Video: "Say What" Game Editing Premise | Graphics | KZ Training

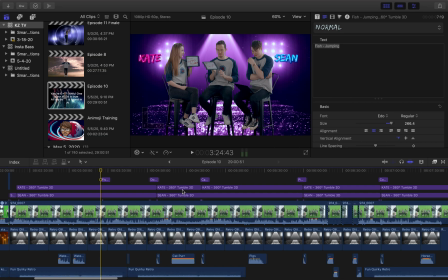Hey everyone, this is the tutorial on a game we did called Say What.
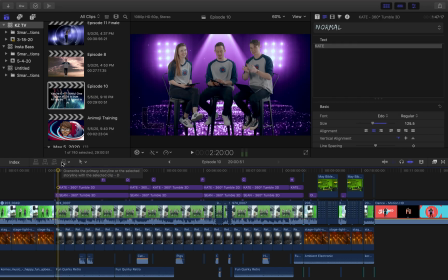Now, we might not ever do this game ever again, but I want to show you what we did and how this looks in a project. So if you've already seen the basics video on how to do some of the color grading and editing of some of the footage, you're going to be in a really solid spot to take up some of this stuff.
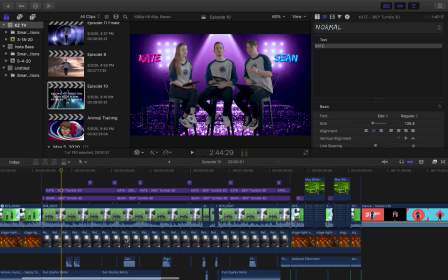Um, the important things that we're adding into this that we might not have ever covered are some of the text boxes.
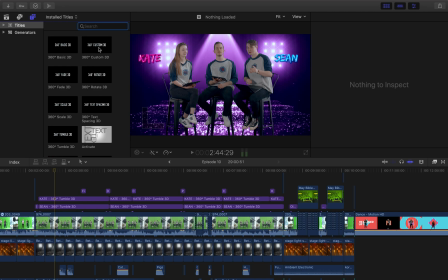So up here in the left, we have some other ones that we have in here. So what we added in was the 360 Tumble 3D.
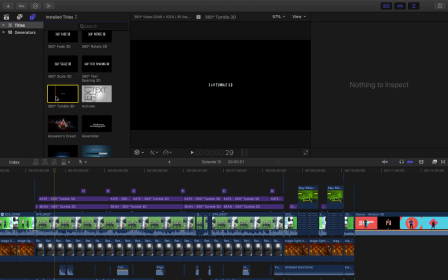So that's this one right here. That's all that it is, and all that we did was we just dragged it and put it right down there.
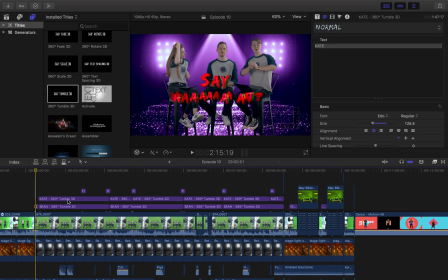And again, put everything in that Edo font, which we're trying to stick with. So one thing that we are probably going to change from now on,
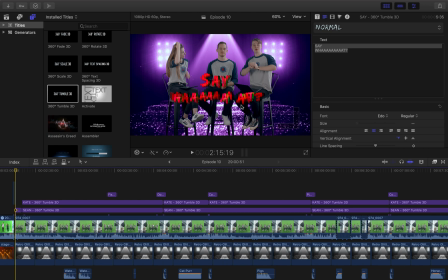instead of having this little say what over top of everybody, it'll be a short little clip with like an intro of exactly what the game is and what it's called.
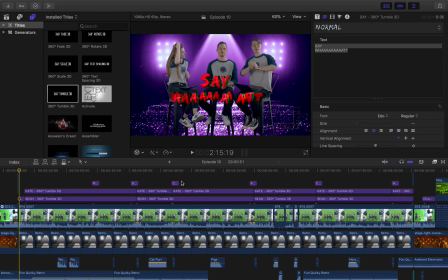So for this game, this is very presenter heavy. As you can see, we've got a really long shot here. This one lasts about 4 minutes without any cuts. Now, in the future, we'd like to have a few spots that we zoom in on somebody's face, kind of do a close-up on Sean's reaction if he got a word wrong,
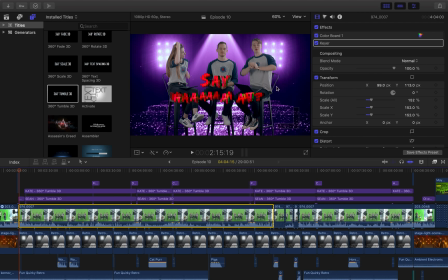or close-up of whenever I'm saying, like, whatever the answer is. It'd be nice to have some of those close-ups in the future. At the time, we didn't really have the resources or time to be able to pull it off.
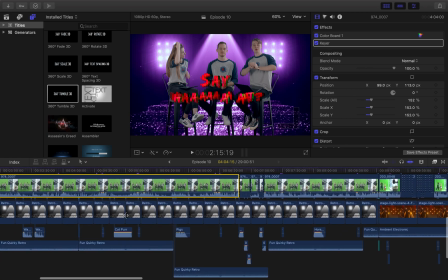But let's kind of walk through this and see exactly what we have. So first off, you can see there's music, the same song underneath it the whole time, Fun, Quirky, Retro.
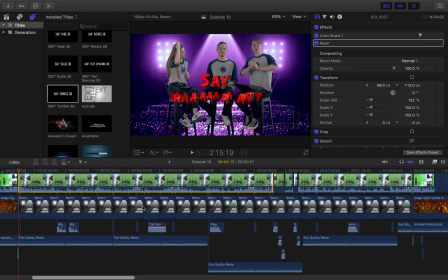It's on a loop, so it'll stay throughout the whole thing. We have this background. You can see, though, normally it looks different down here than it is up there.
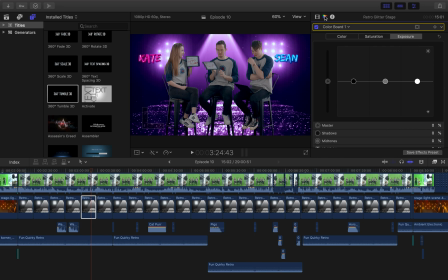Whenever we first got this in Envato, what we realized is like, okay, this looks like it could be something really cool if we change the color. And as you can see, we've got all of these over here that are just moved all over the place. Again, so I'm going to just try for a second to put all of these
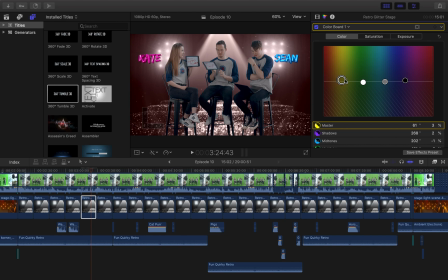back in some type of a normal order so you can see even just kind of what this used to look like. That's like what it was originally. And that's not nearly as fun, but whenever we download it, we're like, hey, all we have to do is just move some of these in different spots, and then we have something that's really cool,
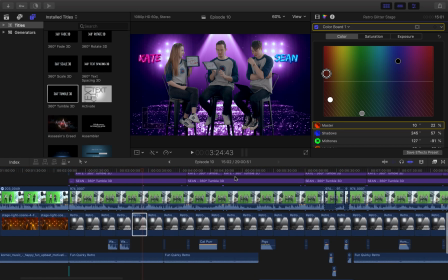really sparkly behind it, really awesome. So that's kind of the first
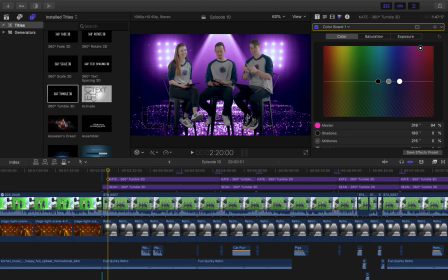thing. So it's even whenever you're looking for a background, don't necessarily get too caught up with exactly
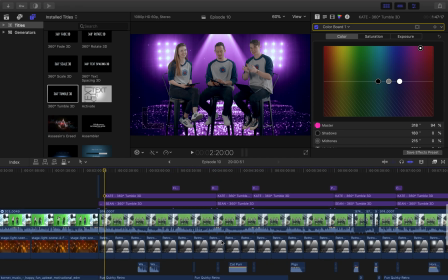how bright the colors are or anything like that, or what the look is. If you think you can change the color, then go for it and try it. We obviously, for the colors here, Kate is in pink, Sean is in blue. The pink color here had to be very bright.
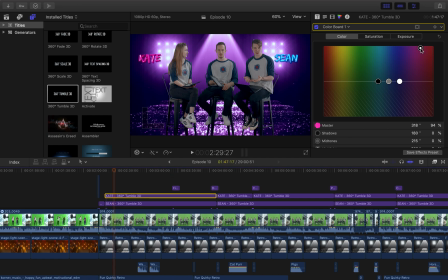Think, as you can see here, even this color, like typically if we just did like normal pink and like brought it down, which I think it normally throws it in gray, but even whenever we're doing it, if we go too close to the purple, then it could get really easily like lost in the background there.
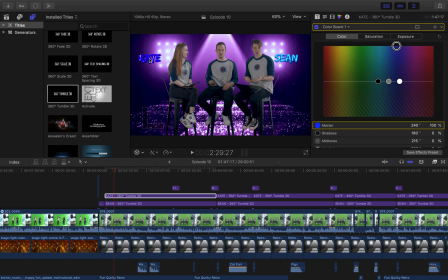See how even that dark color, like you can, the K is starting to get less visible. So we wanted to make sure that even Sean's blue is a little bit more of a brighter blue. You can see where we put him over there.
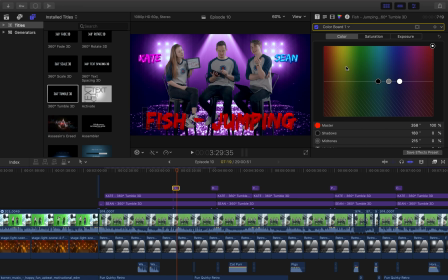And then even whenever we were adding in the sound effects of what the names were, the red is also very vibrant, very just pops out a little bit more so that we weren't have to deal with that.
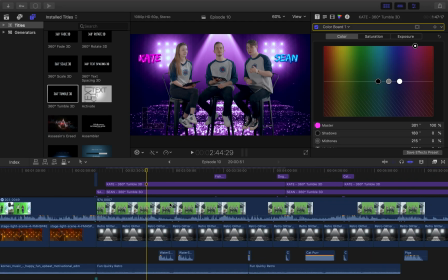The tricky part with this game was that we had sound effects going, and I didn't keep track of what the sound effects were. The more tricky part was the audio files that exist in Envato right now. If you saw that tutorial video, it keeps showing up with that
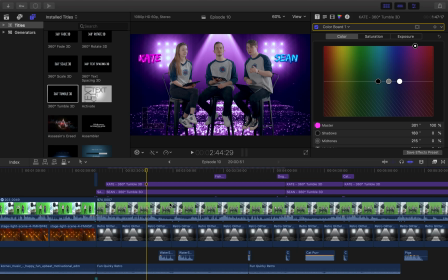audio jungle thing or whatever, that little like sound bite over top of another sound bite.